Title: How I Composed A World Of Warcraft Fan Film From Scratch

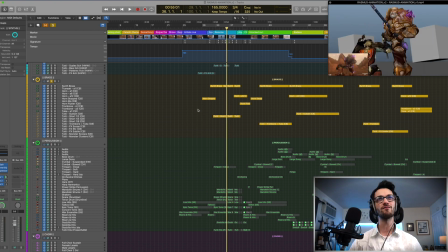12:36 But the 12 horns give it a lot of energy and kind of make it feel very climactic and dramatic.
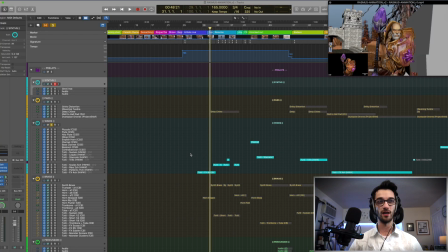12:41 We also have woodwinds that are pretty much just doing runs, and those runs are to support what's happening on screen. So we have some scales and we just have some rips.
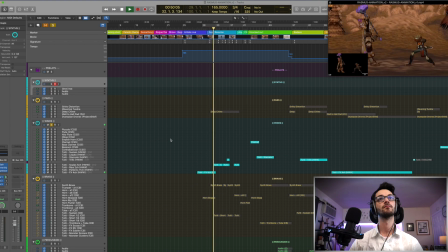Now, I'm mostly using ensemble patches here because none of this is going to live players. The effect has to just be a well-produced sound. It doesn't have to sound totally realistic. It just needs to sound big. So we're using ensemble patches where we can, also for expedience.
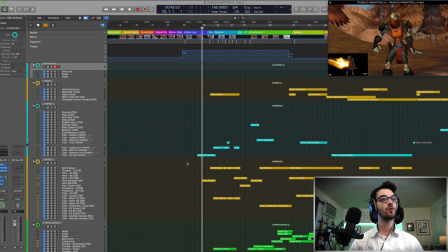13:16 So all together one more time and then we'll move on.
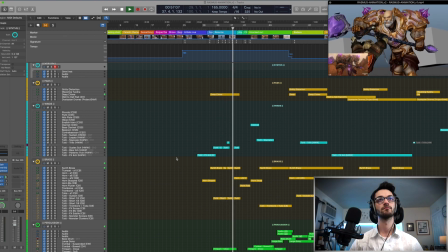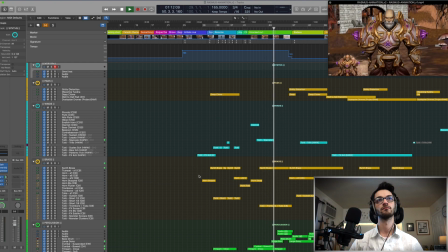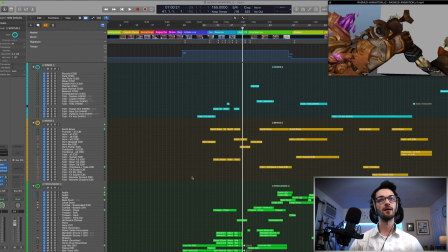13:49 All right, let's go through that spot. So it's mostly strings. We have a couple of I like to use the octatonic scale, which is a combination of half and whole steps. It gives it this kind of unresolved feeling and also just kind of moody, and I like that.
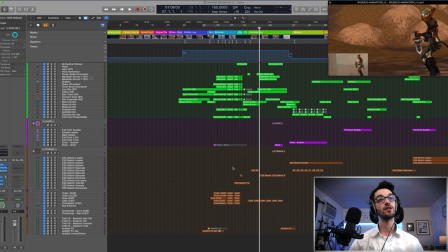14:05 Then we introduce choir as we go over here because he's about to transform. So we wanted to have something that feels like, oh crap, something epic is about to happen. So we introduce the choir and the brass.
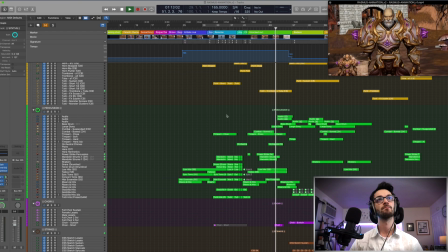Now, I may change certain things, like I said, I'm not totally sure, but this is just to kind of set the basic ideas.
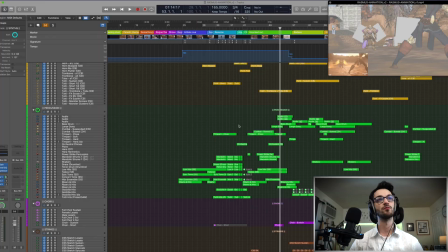14:28 Let's move right along.
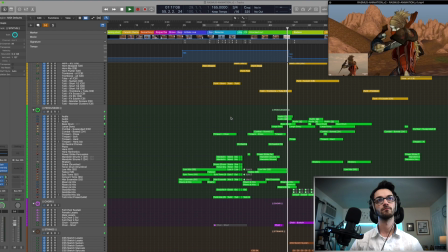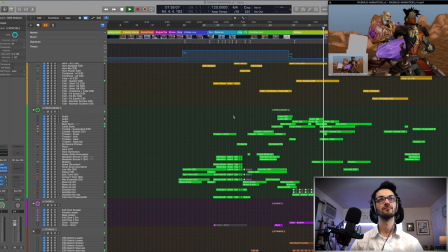Okay, so there I know that I want to have a little bit more when she gets hit. I wanted to have a bigger kind of emphasis on that. But the idea here, like I said with the percussion, is that he's unstoppable and he's like the Terminator essentially. So it's just a consistent pulse, ostinato, slower tempo. One more time.
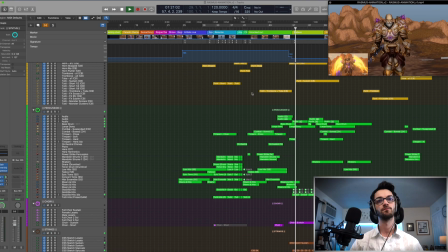Notice, wait for the gong to end. You'll notice that I didn't do anything when it's got her on screen and her shock, because right now the emphasis needs to be on him and the fact that he's unstoppable, not on her fear necessarily.
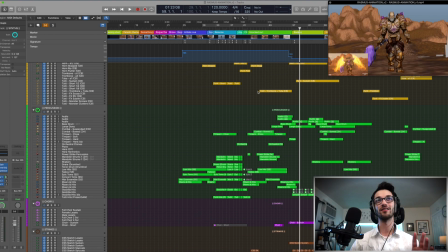15:37 It's almost scarier that it doesn't react to anything else. The only thing it reacts to is when the shield comes up, when she throws something at him. That's when we get an extra swell when it's like, oh man, he's actually unstoppable. That's also when we introduce our 12 French horns in a really low register. Would probably be impractical for real players, but who cares for virtual instruments.
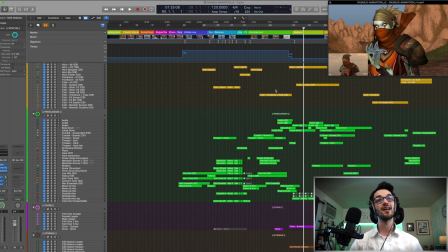15:57 So 12 French horns and a male choir.
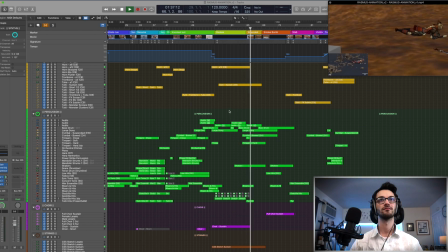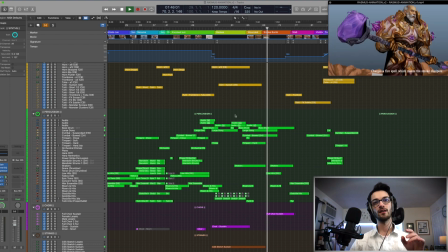16:20 Okay, swell, ambience. Little choir for extra drama. So through that whole section and then the upcoming section, we're primarily aleatoric, meaning we're like non-pitched.